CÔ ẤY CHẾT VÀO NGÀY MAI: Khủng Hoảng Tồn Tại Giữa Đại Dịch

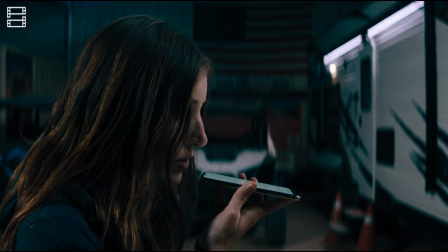248s
Cá nhân mình cảm thấy bị thu hút bởi hành trình sống nốt của Amy và của cặp đôi Brian Tilly, mặc dù hai người này gần như có thời lượng xuất hiện ít nhất.
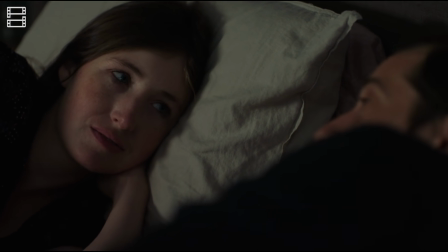256s
Với Amy, câu chuyện của cô còn được đan xen thêm những cảnh hồi tưởng, giúp khán giả có cái nhìn rõ hơn về điểm xuất phát dành cho cảm xúc của cô.
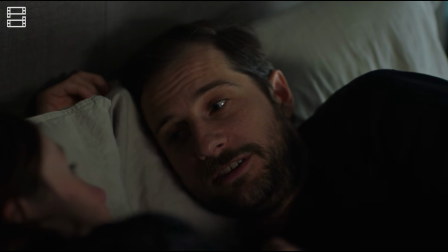263s
Và quan trọng hơn cả là điểm xuất phát của căn bệnh chết người kia.
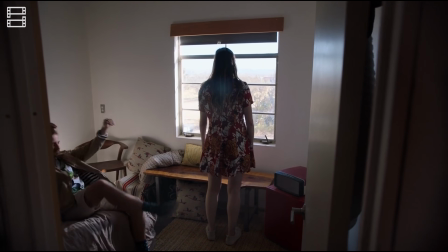266s
Ở những cảnh hồi tưởng, chúng ta được biết thêm về Craig, bạn trai cũ của Amy, cũng như về mối tình giữa hai người.
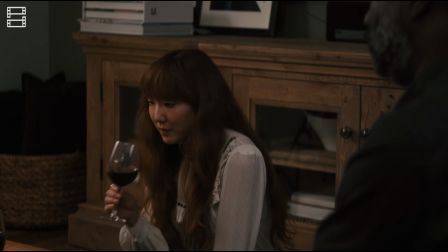273s
Còn với cặp đôi Brian Tilly, điều khiến mình cảm thấy thú vị nhất là những tương tác giữa họ.
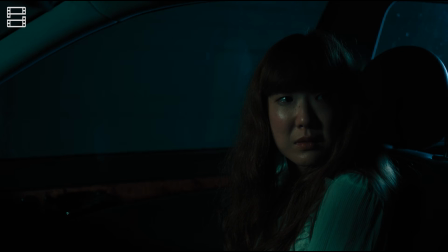278s
Đây là một cặp đôi đã ở rất xa những ngày tháng tươi đẹp nhất. Họ chưa dám nói chia tay hoặc vì ngại, hoặc vì đã quá quen với mối quan hệ và không muốn dứt ra.
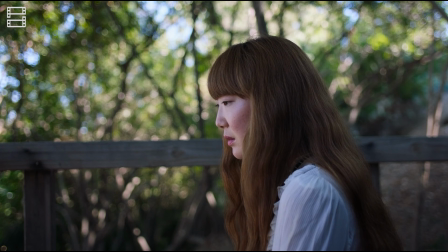286s
Chỉ khi ý niệm rằng họ sẽ chết vào ngày mai xảy đến, hai người mới sống thật với cảm xúc của mình.
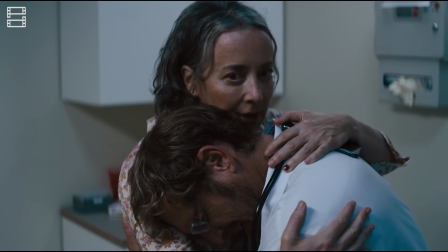292s
Không phải câu chuyện của Jane cùng cặp đôi Jason Susan không hay đâu các bạn nhé. Chỉ là mình có thể đồng cảm với hai tuyến nhân vật kia hơn mà thôi.
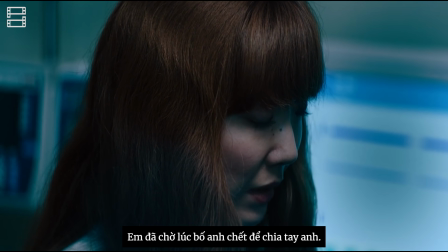298s I was waiting for him to die to break up with you.
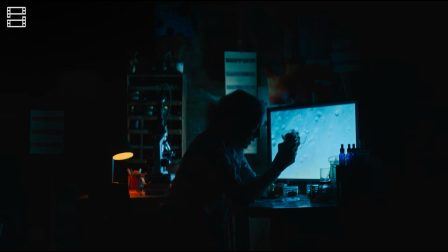302s I was gonna give it 3 months. Với kinh phí mình đoán là chỉ dừng lại ở 5 con số, Amy Simes đã thành công gây dựng bầu không khí gần gũi nhưng lại vô vọng,
lạnh lẽo và ma mị cho cô ấy chết vào ngày mai.
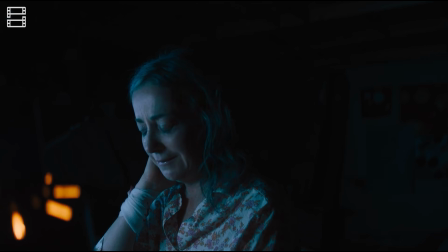314s
Phim chủ yếu sử dụng những cảnh chung và cận để đẩy chúng ta vào thế giới của phim, để giúp khán giả nắm rõ hơn cảm xúc của các nhân vật trong khung hình,
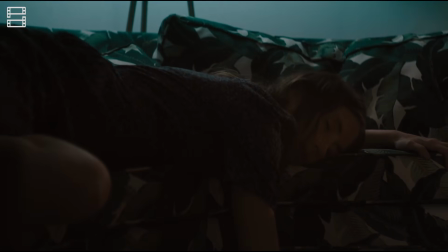321s
đặc biệt là Amy, thủ vai bởi Caitlin Shield, người mà mình chỉ cần nhìn vào ánh mắt buồn bã bất cần đời thôi cũng đủ khiến mình tin rằng cô ấy sẽ chết vào ngày mai.
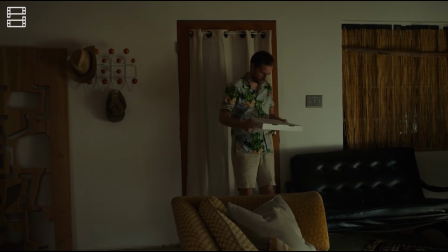329s
Khi các nhân vật xuất hiện trong khung hình, có thể cảm nhận được gánh nặng của cái chết đang đè lên đôi vai của họ.
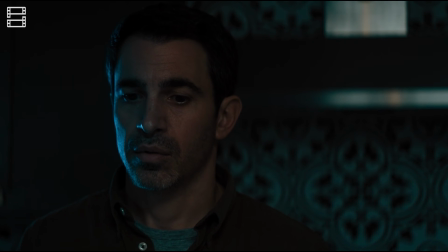334s
Tiếp đến, mỗi khi một người bắt đầu hình thành ý niệm rằng họ sẽ chết vào ngày mai, đây là trải nghiệm đầu tiên của mỗi người.
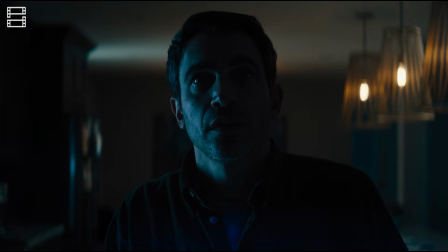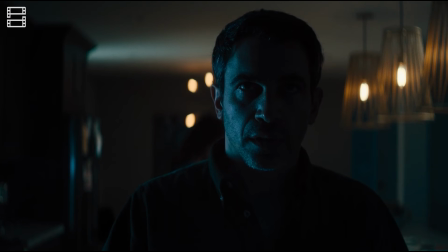347s
Nó nặng nề, đáng sợ và mang lại một cảm giác bất khả kháng cho không chỉ nạn nhân mà còn cho khán giả.
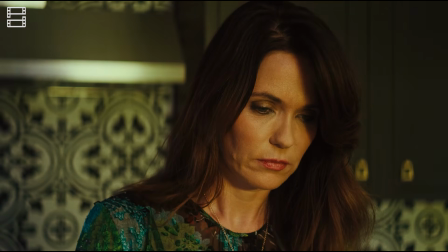353s
Phần nhiều là nhờ phần âm thanh nặng trịch cùng một vài hình ảnh nhấp nháy liên tục.
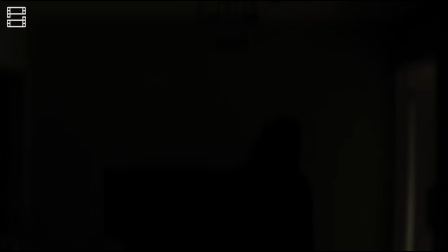357s
Ngoài ra, những cảnh này không hề làm lệch tông cô ấy chết vào ngày mai, mà thay vào đó, nó lại ăn khớp hoàn toàn với nền tảng chân thực của phim.
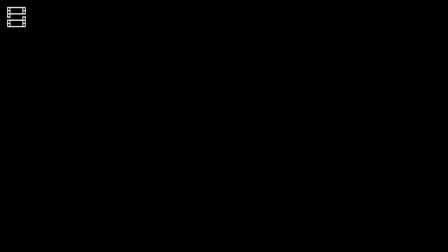364s
Chúng ta không bao giờ được nhìn trực tiếp vào thứ ánh sáng kia để biết nó có hình thù như thế nào, mà chỉ được thấy phản ứng của những nạn nhân xấu số.
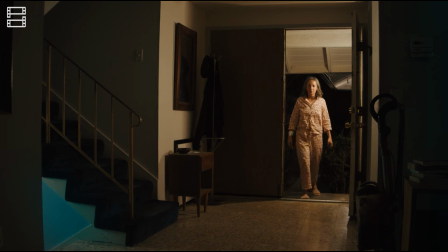371s
Tương tự với việc phần lớn thời gian của phim tập trung vào khám phá ảnh hưởng của ý niệm cái chết tới các nhân vật.
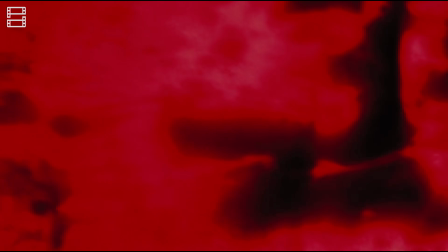375s
Không rõ ekip sản xuất đã tạo ra những phân cảnh này như thế nào, nhưng nếu họ chỉ dùng những chiếc đèn nhấp nháy khác nhau và chỉnh âm thanh,
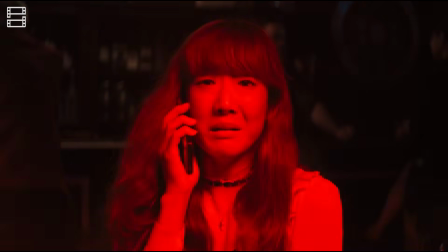382s
thì mình thật sự ao ước rằng các nhà làm phim Việt có thể thỏa sức sáng tạo như thế này nhiều hơn nữa.
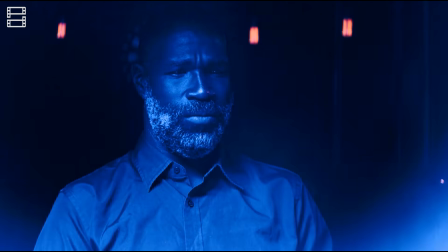386s
Trước khi chuyển sang những mặt hạn chế của cô ấy chết vào ngày mai, hãy cùng mình đến với nhà tài trợ của video ngày hôm nay.
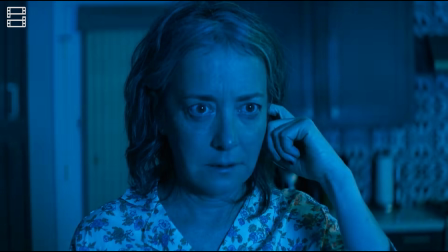392s
Nếu các bạn muốn tiếp tục ngay lập tức với video review thì hãy tua đến mốc thời gian này nhé.
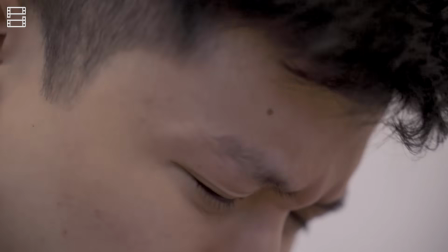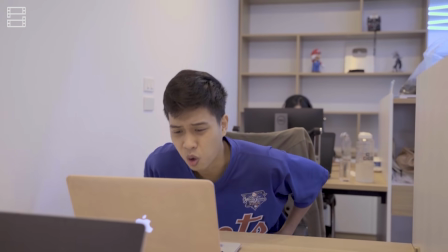406s Hiểu rồi, trước em gặp vấn đề giống anh, từ hồi em mặc quần full mét này, thứ dễ dàng hơn hẳn.
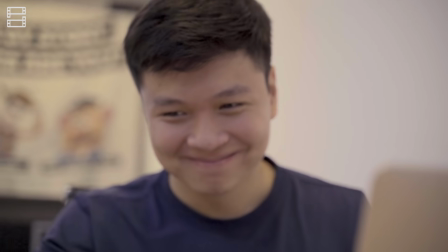418s Yeah, boy.
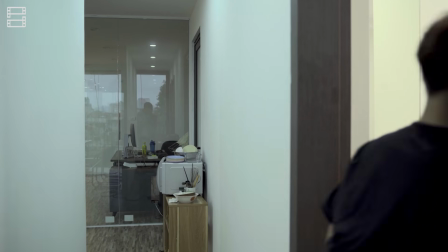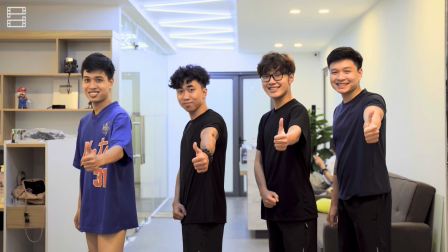427s Mặc quần cool mét, thoải mái mét. Bạn đã thử chưa? Rồi.
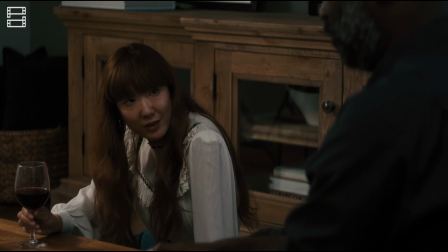435s
Mặc dù thời lượng khá ngắn, nhưng các phân cảnh trong phim luôn đòi hỏi khán giả phải thật sự nhập tâm, kiên trì để có thể xem tiếp.
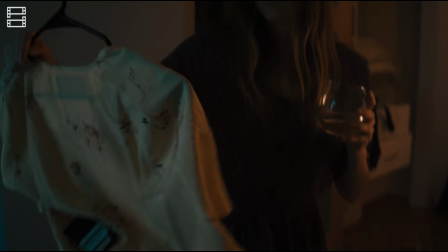442s
Ở đầu phim, chúng ta dành liên tiếp 3 rồi 10 phút liền để quan sát Amy.
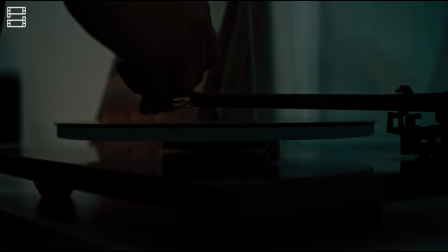446s
Tay cầm ly rượu vang, mặt áp xuống sàn nhà, tận hưởng nốt ngày cuối cùng trên nền nhạc Lacrimosa của Mozart bật đi bật lại.
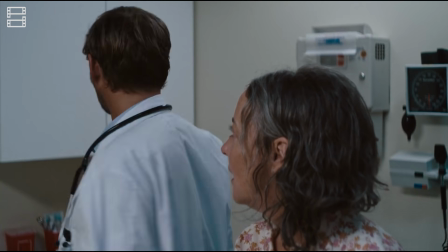453s
Xuyên suốt phim, những cuộc hội thoại vẫn xảy ra nhưng độ dài của chúng thường khá ngắn, chủ yếu phục vụ mục đích giúp nhân vật bộc bạch mong muốn, cảm xúc trong ngày cuối đời.
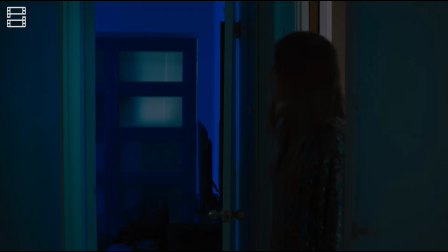462s
Cô ấy chết vào ngày mai cũng không sở hữu sự kịch tính hay một cao trào bùng nổ cảm xúc giống như hầu hết các phim khác.
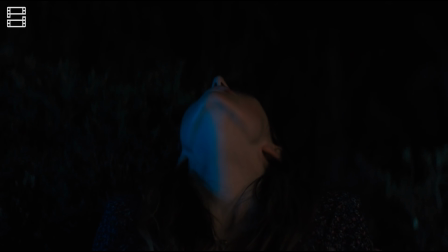467s
Nó cứ trôi đi lặng lẽ, từng giây từng phút một, giống như chính cuộc sống cô đơn mà đạo diễn Amy Simes cùng chúng ta đã phải trải qua trong thời kỳ giãn cách xã hội. Bởi vậy, các diễn viên tham gia cũng không thật sự có nhiều đất để trổ tài, mà cảm giác như họ đang sử dụng chính thần thái thật của mình ngoài đời.
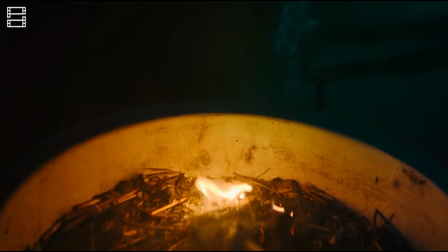483s
Cuối cùng, mình tin rằng việc không giải thích căn bệnh kia xuất phát từ đâu cũng sẽ làm nhiều bạn cảm thấy hụt hẫng.
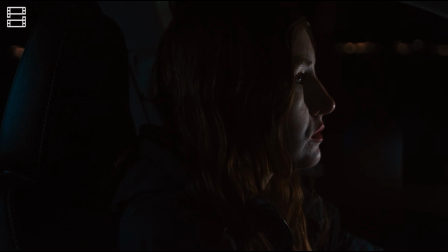489s
Bởi vậy, nên nếu mà mình đang tìm kiếm một phim để giải trí, thì chắc chắn mình sẽ cảm thấy thất vọng với tác phẩm của đạo diễn Amy Simes.